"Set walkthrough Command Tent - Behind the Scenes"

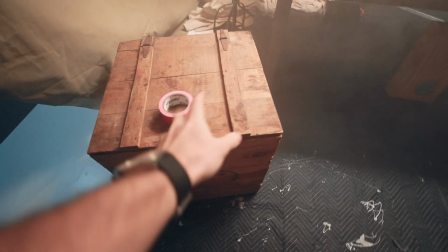We had everything from big crates like this,
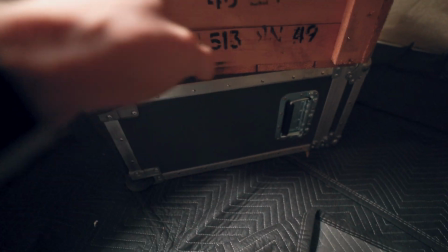a bunch of them here, and then we just have them raised up using the light panels gemini cases as you can see again over there but we have
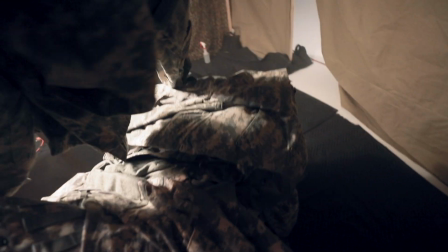a bunch of these crates and a ton of outfits like i pointed out we have helmets we
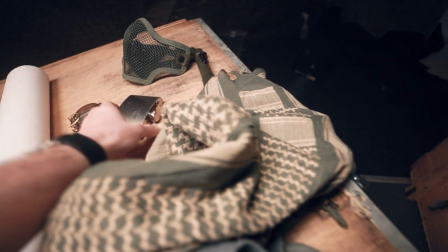got hats knee pads scarves some small little things like a flask
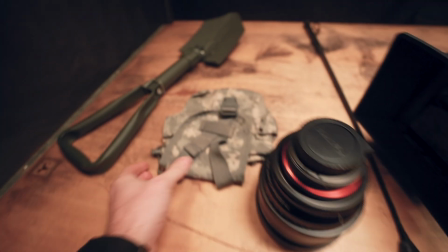compass some rank badges just some more pouches shovels a
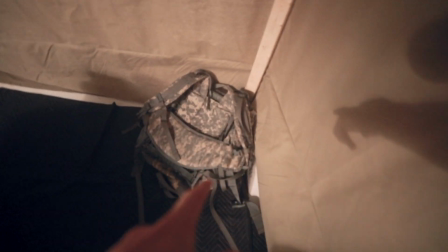bunch of random things like that there's a backpack over here some more ammo cases
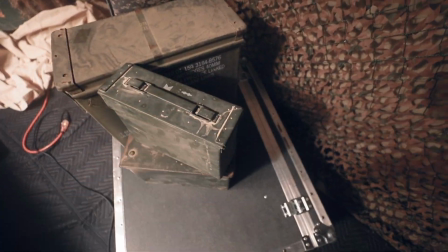and a of this was all just picked up from an army navy surplus store that was nearby
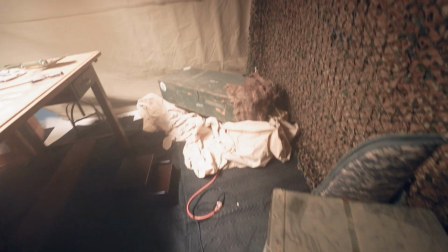some of it was owned by one of the guys who worked here at new sky and then again some more fabrics and textures this is just like a hemp
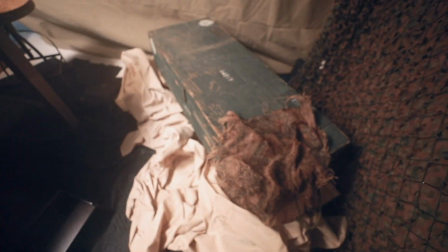fabric just to add a little bit of texture and interest into the shot instead of just a plain box now to get all these
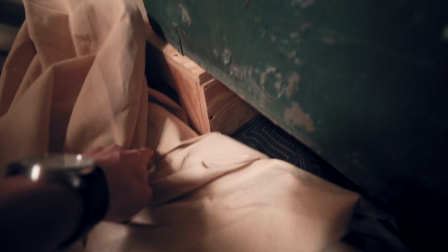in the background so we could actually see them we threw them up on either apple boxes or you see we have the light panels cases down here
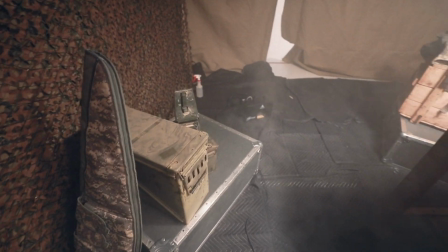and we don't actually see those cases underneath so it doesn't really matter what it is we're mostly covering people up on the top here covering their
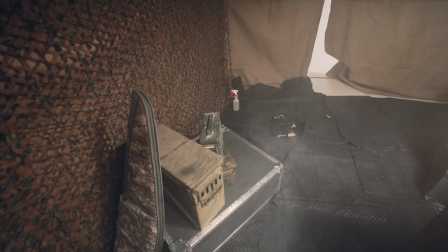faces so we wanted to get these high enough in the background that we could just see the top of them to really build the scene and then in the corners
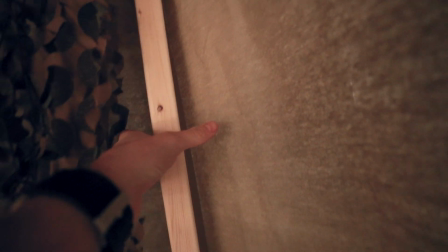we just threw in some of these two by fours and attached them to the fabric there but they're not actually structural from the
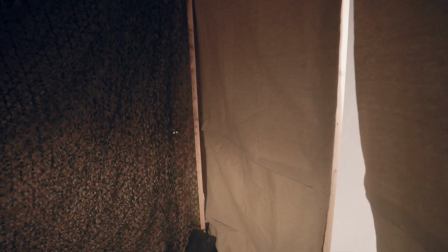inside they look like they're structural and from the shots when you see them in the background it looks like it's part of the tent and that's what's actually holding it up
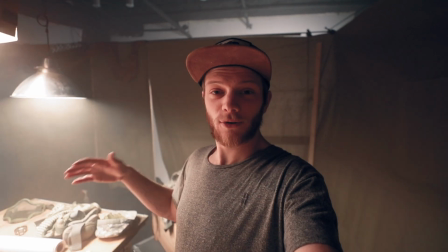but it's just an aesthetic piece if you're trying to do a scene like this and it's very visual getting all of these
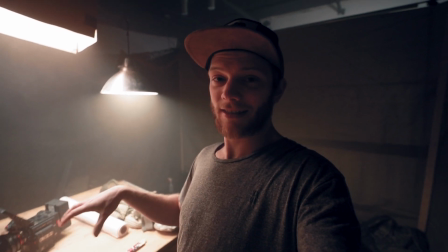props right and making sure you have plenty of art direction is key to making the scene get sold so they really believe that it's happening and it's not just a stage setup.
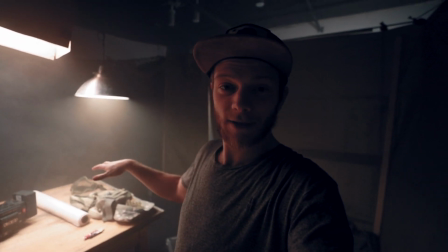So that's basically all of the set dressings and the props that we used. Now let's get into some of the video gear.
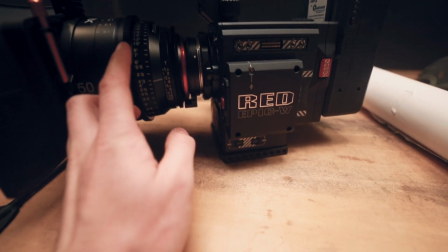Starting with the camera setup, we were using the Red Epic W. This has the 8K helium sensor.
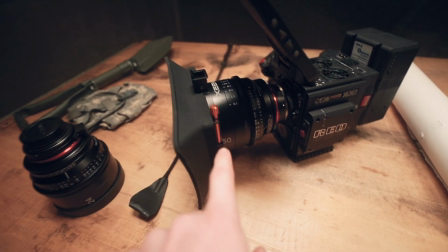We're shooting with the Rokinon Zine cinema lenses. This is the 50 millimeter and we also have the 24 millimeter.
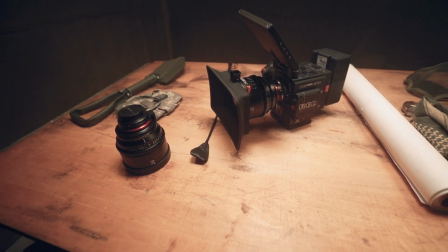These are basically the two focal lengths that we used for all of the shots that were in this. We're also shooting on 8K so we could punch in a little bit if we needed to but I really liked how both of these focal lengths played with each other.
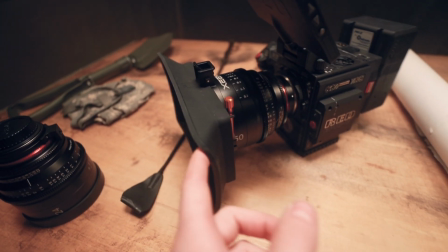Attached to the lens we have a bright tangerine misfit Adam matte box and then we have some Lee ND filters in there and that's so
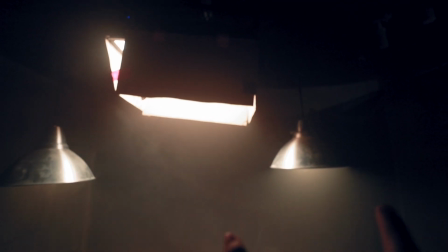we could open up and we also needed to have this light bright enough to compete with these two practicals that you can see where we're getting some really
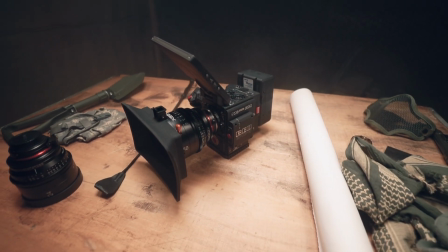nice atmosphere actually right now and then we could open up enough so we weren't stopped down to like a 5.6. I think for the most part we played around like a 2.2.8 on these lenses.
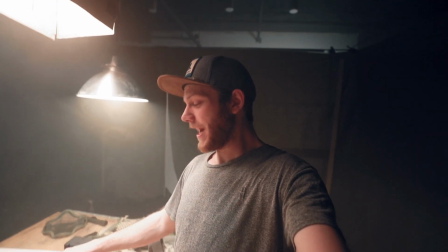As for a camera rig This was pretty much our full setup. I went handheld with everything, so we didn't use any tripods.
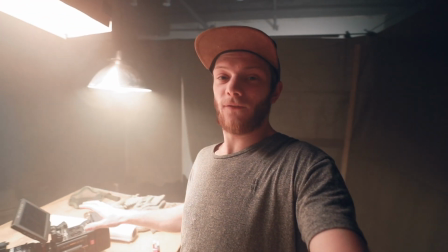We didn't use any easy rigs or dollies. This was our full setup for the whole shot with those two lenses. Next thing is going to be our audio setup, which I have set up outside.
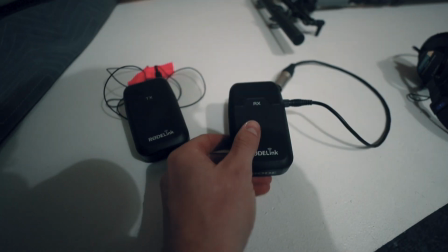For our main audio, we were using the RodeLink Filmmaker Kit lav set that was going into our TASCAM.
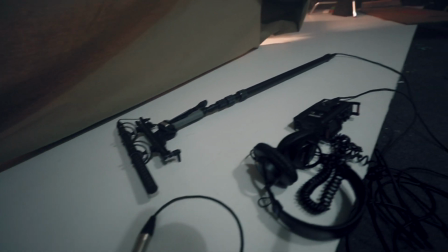And then we also had a shotgun mic with an NTG microphone on it going through the boom pole right into that TASCAM as well. And then we had somebody monitoring it outside of the room. And then the last thing that we're going to take a look at is the lighting, which is my favorite part.
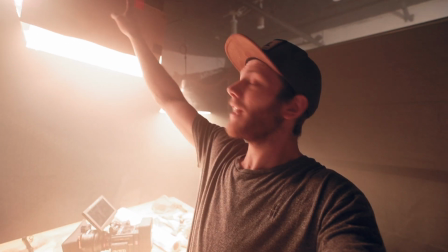Now in here we had one light panel's Gemini up above,
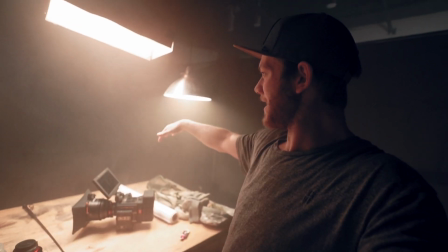sort of emulating these two practicals, which are giving us some really nice light beams, and we had some LEDs in there.
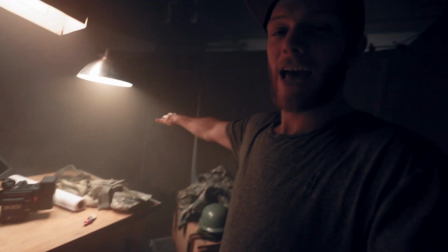So we're getting some really good atmosphere with the haze.
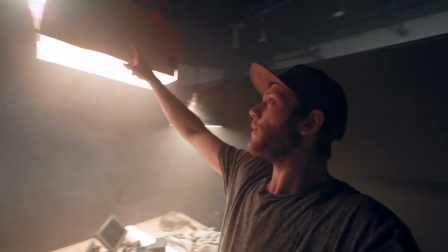On this light panel, just so we weren't getting a spill everywhere, we threw on some cardboard boxes and we just taped it to it.
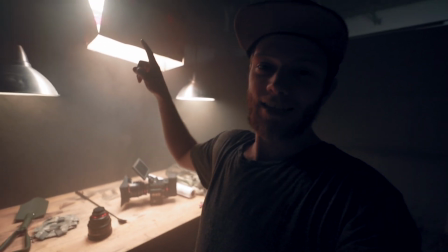Instead of getting barn doors, which are really expensive, this is a nice, easy DIY hack, especially with these types of LEDs that run really cold.
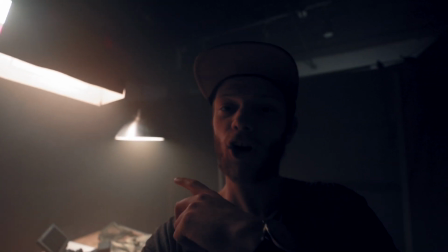You don't have to worry about them burning the cardboard when you tape it to it like this.
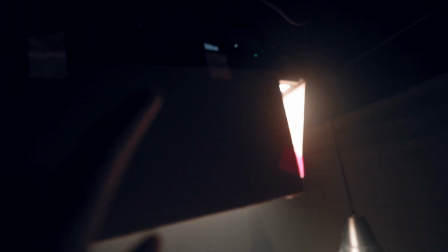And then just to emulate this color, we have the light panels set to 3200 and it's only at about 25%.
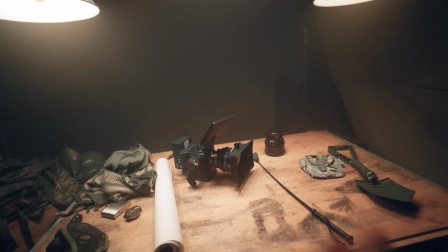So we have a lot more output with this light if we needed it. But we were already using NDs so it's just enough to overpower these lights.
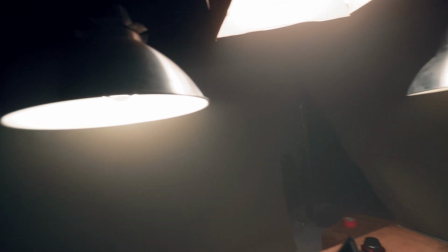So when we stop down, we're getting these to a good exposure level and we're getting enough fill on all of our talent.